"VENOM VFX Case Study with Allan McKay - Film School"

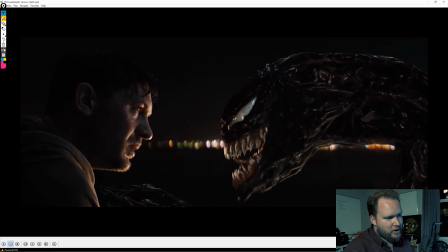[69:51]
But whereas here, it all kind of stops as it gets to the face because, again, you don't want too much stuff going on the face. You want to be able to read it and connect with it because, obviously, again, your focus is right here because you have the eye lines. Instinctively, we always follow eye lines.
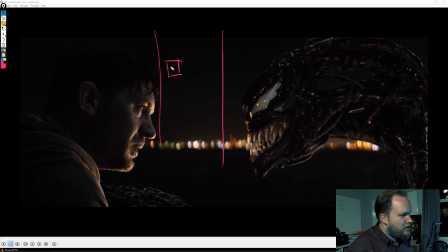[70:09]
So if you ever see good marketing, you might be on a web page and you have some person here and they're staring at the buy button. So even though it's so subtle, the happy person holding a Coca-Cola is staring right down at that buy button, and you feel compelled to be like, what are they looking at?
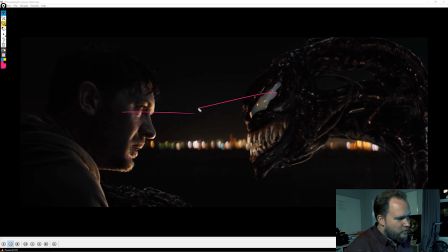[70:25]
And it's the same thing here. We're always going to be focused on each other's eye lines. So having like crazy effects like everywhere is just going to, detach away from that. So that's why you have this clear out of frame thing here. And again, all of the busy motion all ends there.
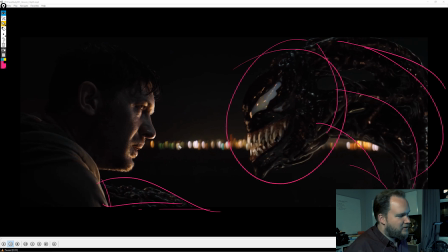[70:44]
And that way the face is really readable.
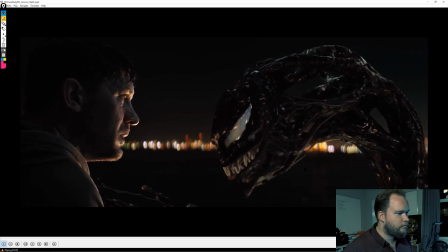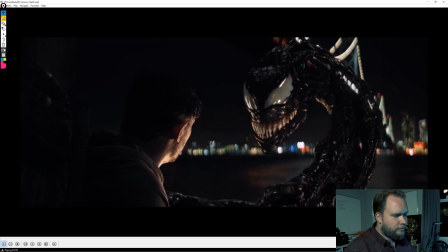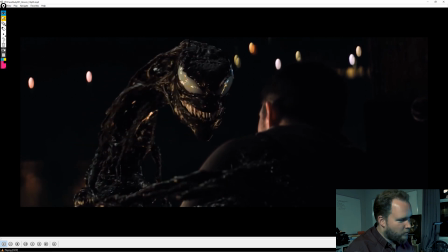[70:58]
So yeah, I think this stuff works. Like, it is what it is. It follows the comics design.
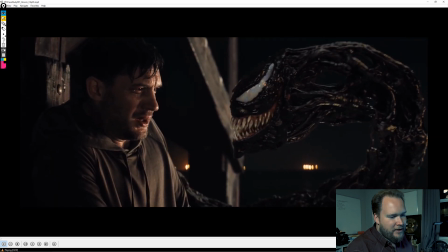[71:04]
It's kind of cool, kind of creepy. Venom is such a weird movie.
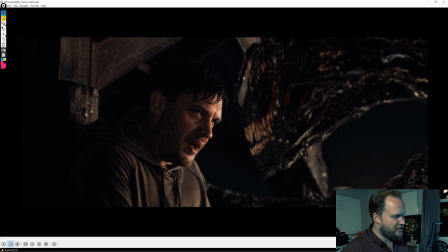[71:10]
Anyway, it's just in terms of structure and everything else, it's very 90s in terms of how it's set up.
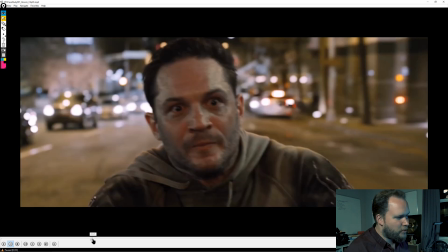[71:15]
So, like I said, I kind of blasted through the sequence, but I'm hoping that gave a little bit of indication about all this.
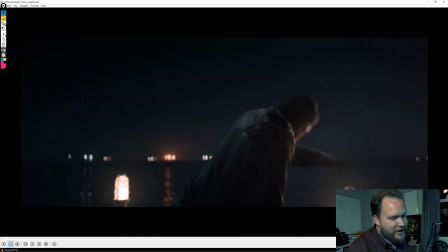[71:23]
Like I said, this is by far my least favorite sequence, so I kind of do want to skip ahead.
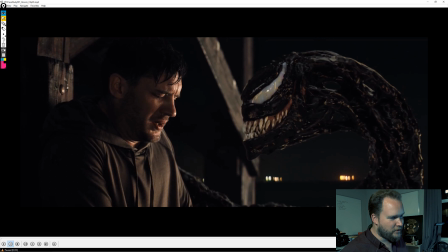[71:28]
I just hate the whole concept of Eddie on a motorbike doing really ridiculous stunts, showing off just a little bit of Venom to, do elaborate stuff here and there, and having these drones exploding kamikaze style into him in every turn.
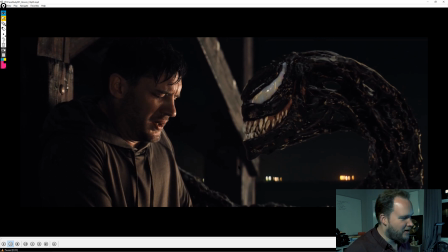[71:45]
So that being said, we'll move on to the next sequence.
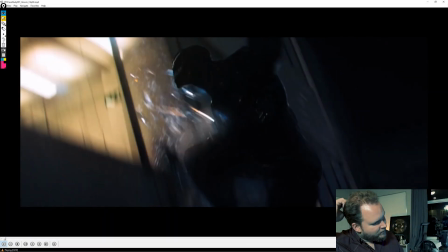[71:50]
Okay, so moving forward with this, this shot here, I'd imagine is all CG.
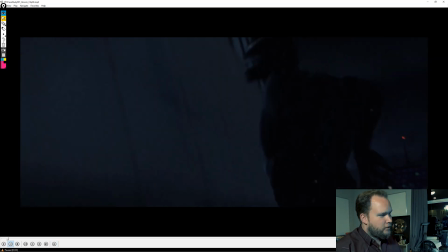[71:55]
It's just got Venom running up a wall. So again, you do the kind of ground hits.
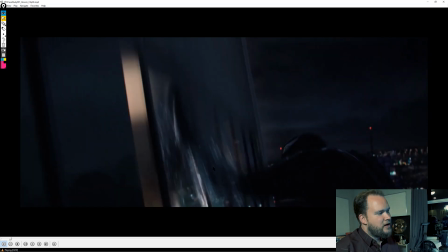[72:02]
These are pretty common when you got like a character like smashing through something, just doing these quick setups that you can just have procedurally repeat.
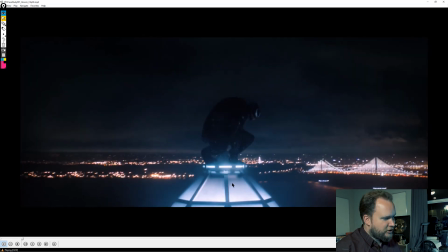[72:10]
And then obviously these are all live action. I'm assuming that's a set piece,
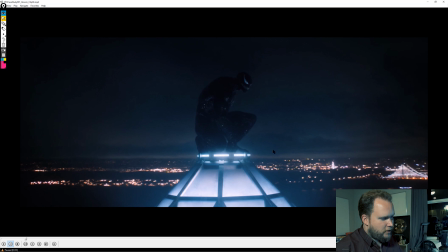[72:17]
just because I think later we've got the talent in the shot, but obviously this is all CG.
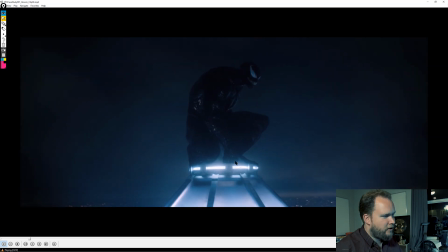[72:24]
We've got a panoramic shot of the whole Bay Area. Pretty ominous, nicely lit.
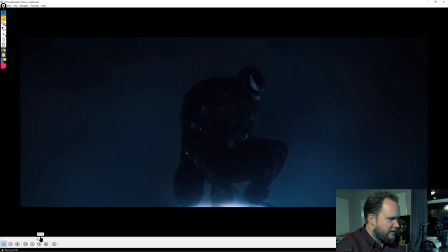[72:31]
I like it.
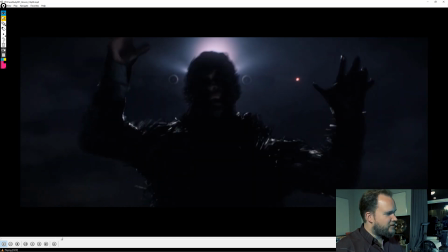[72:36]
And I really like this. So I think, what is it? Yeah, it's a plane flying over to go to the San Francisco airport. And yeah, I thought it was really cool because I think that, again, this is one of those things that's more of like a procedural setup.
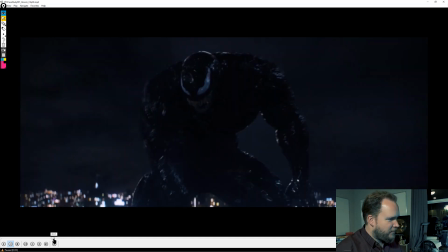[72:49]
You initially have Venom, and you just have this setup where it's just firing out displacement, like noisy displacement all over the body. And on top of that, you got these kind of little rope solver things kind of shooting out everywhere too.
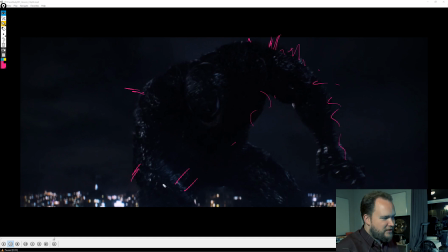[73:08]
So just having something like that, and I'd imagine you could easily just plug that into a noise controller and let it go to town. But it's pretty awesome. Like it's simple in a lot of ways, but it works.
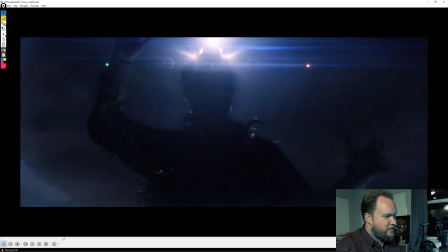[73:19]
Looks really cool. So I really like that whole sequence. Like just all the rope bits.
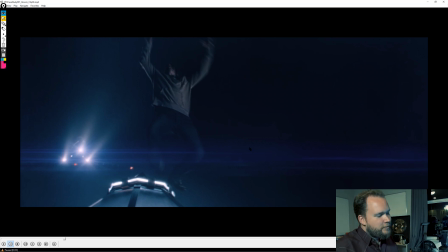[73:25]
I say rope because I'm assuming it's a rope solver, but all those splines coming off of it, as well as
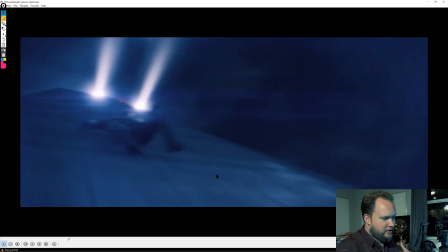[73:32]
all the displacement and shader distortion that's going on.
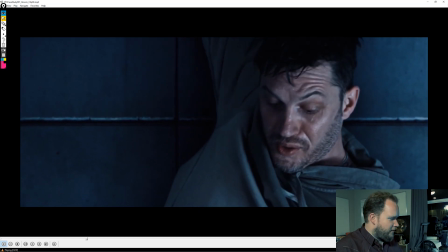[73:41]
And yeah, all that I'm assuming is green screen.
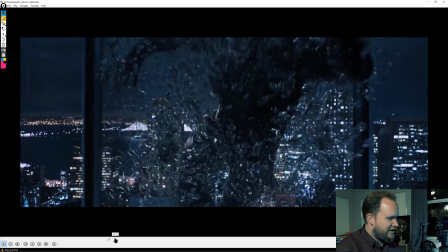[73:48]
And good old CG hand, nothing too complicated. I fast forward a little bit to this.
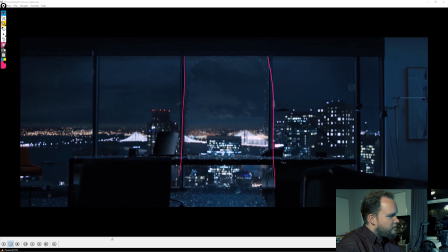[73:53]
Now, I would imagine there's no glass in these frames at all. This is all green screen, office space setup.